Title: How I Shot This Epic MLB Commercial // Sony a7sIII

When I first started editing this video i used another song and got pretty far into the story using that one and i think it i think the song really worked a little bit stronger on the front end up until about 30 seconds i thought the other song was better but i think the powerful ending uh of this other song just made made me want to use this one instead so anyways we'll we'll start off from the beginning so this
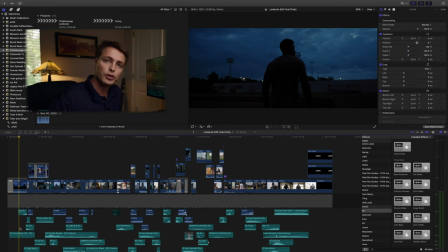first clip right here we went at sunrise to engel stadium which engel stadium is a historic stadium here in Chattanooga the movie 42 was shot in this stadium but we got to film this scene we reached out to somebody that could to get us into the stadium so this is the first
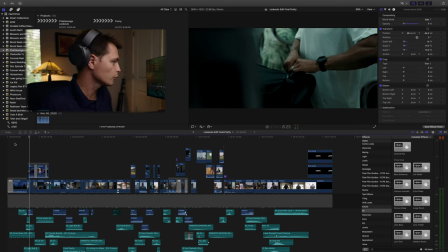scene we shot all this video in two days so this was Monday morning remember
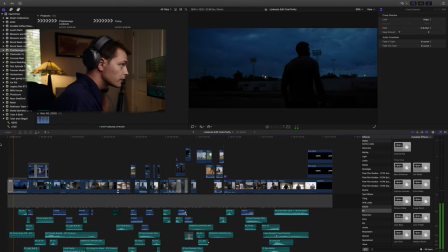last year fake footsteps setting the scene if you listen closely
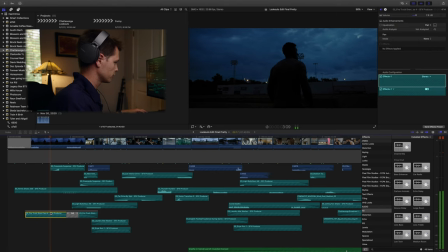there's fire fake fire trucks so I used a riser for right here and I
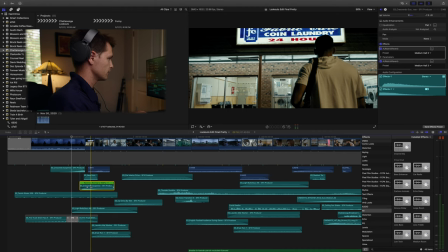just reversed it and added some reverb on
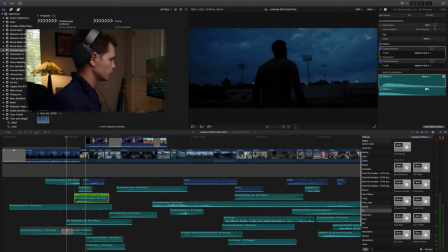it and kind of brought the volume down in order to kind of create my own whoosh.
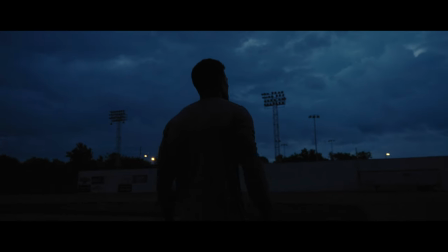Remember last year?
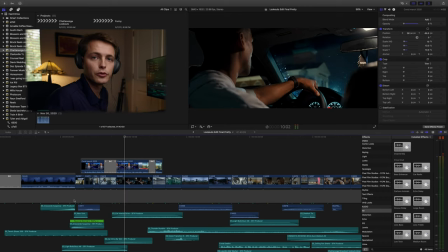Of course you do.
He's in a laundry room. Baseball players, especially minor league baseball players, tend to spend a lot of time on the road and so we want to kind of document that lifestyle of always on the road and being in a laundromat and it looked It's cool, it helps set the scene. The premise of the video too is, this is the big return from coronavirus. The lookouts students to play last year almost were canceled completely. And so this video was made to help open up the season, get everybody hyped, get out, cheer on the lookouts.
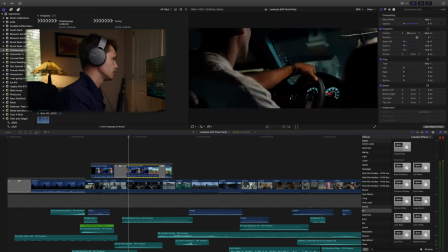So right here, you can hear that news audio. I just pulled some audio clips where they talk about COVID.
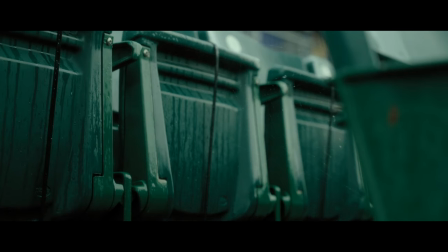I just brought the opacity down. closed doors empty spaces we got really lucky with the weather for this shoot kind
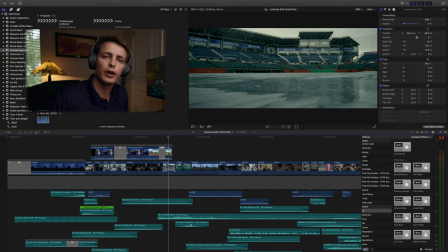of there's scenes we wanted it to be sunny and then it seems we wanted to be rainy so one of the days we ran back to the stadium when they texted us saying it was raining and we just picked up these shots these this gloomy doom the end of the world feel Long,
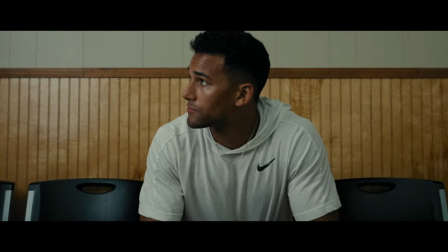frightening days.
Fun replaced by fear.
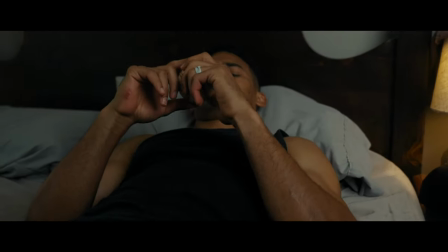Traditions replaced by uncertainty. Some minor league baseball teams could lose ties to the major league.
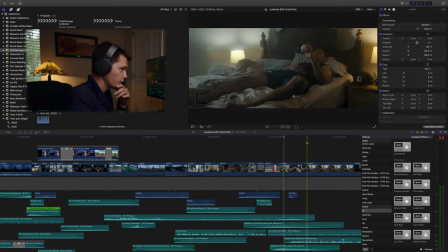So I guess this scene is pretty cool. This was actually shot at his house. Dean is our actor. Dean was awesome. I got the little product placement of the little Lookouts eyes right there and then hazed up the room.
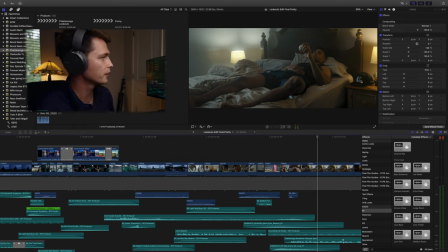I shot my 300D up on the ceiling to kind of get some natural light and then threw these lamps on.
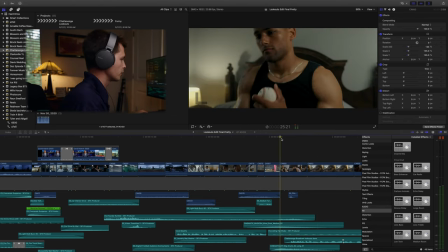I'm happy with how it looked. That's one of my favorite screen grabs from it.
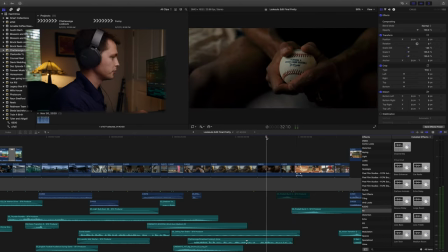This little hazy bedroom. Him reminiscing. This is him just processing what would my life be like without baseball.
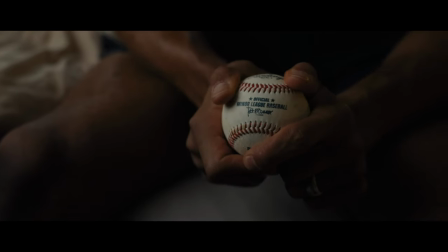More news stuff.
We lost people. We lost jobs.
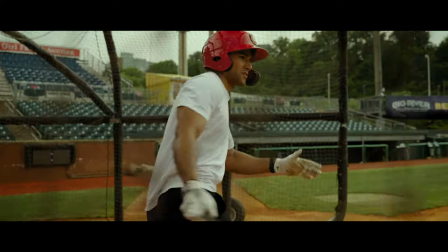Our dreams took a backseat to survival. We gave up so much.
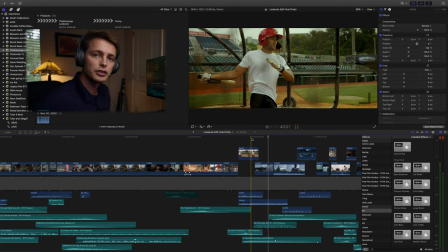I really like this, the transition between him and the batting cage, getting a hit to him back that sunrise on Engle Stadium.
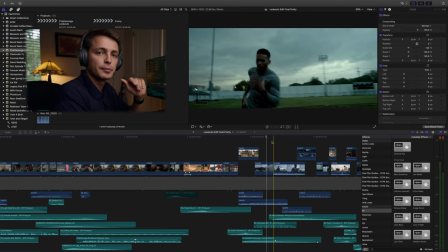Looks like he's just putting in some speed work, some speed drills.
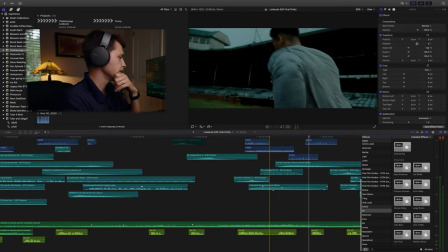So I pulled some for this, I used some sound effects of just TV baseball sound effects.
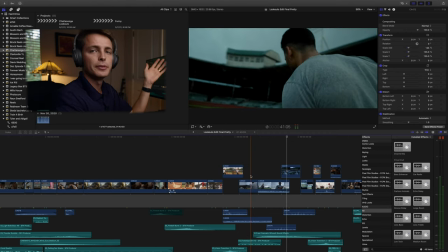You know, people losing their mind. It's just kind of him, you know, an empty stadium envisioning a crowd full of people cheering him on.
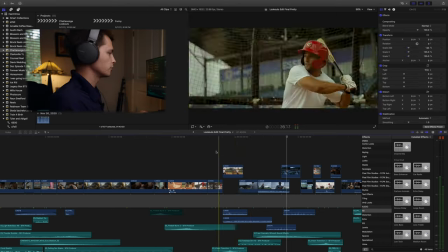Kind of cool.
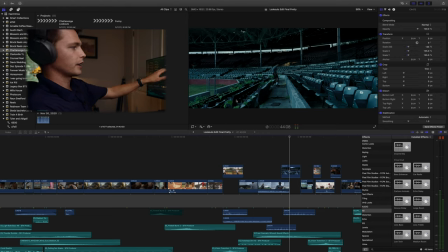I just love that shot. You can see all the plants growing and everything looks really shut down. and just I feel like this frame really captured the what we were trying to do pretty well.
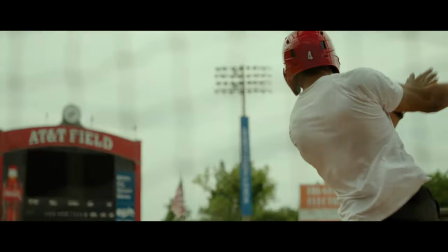We kept going.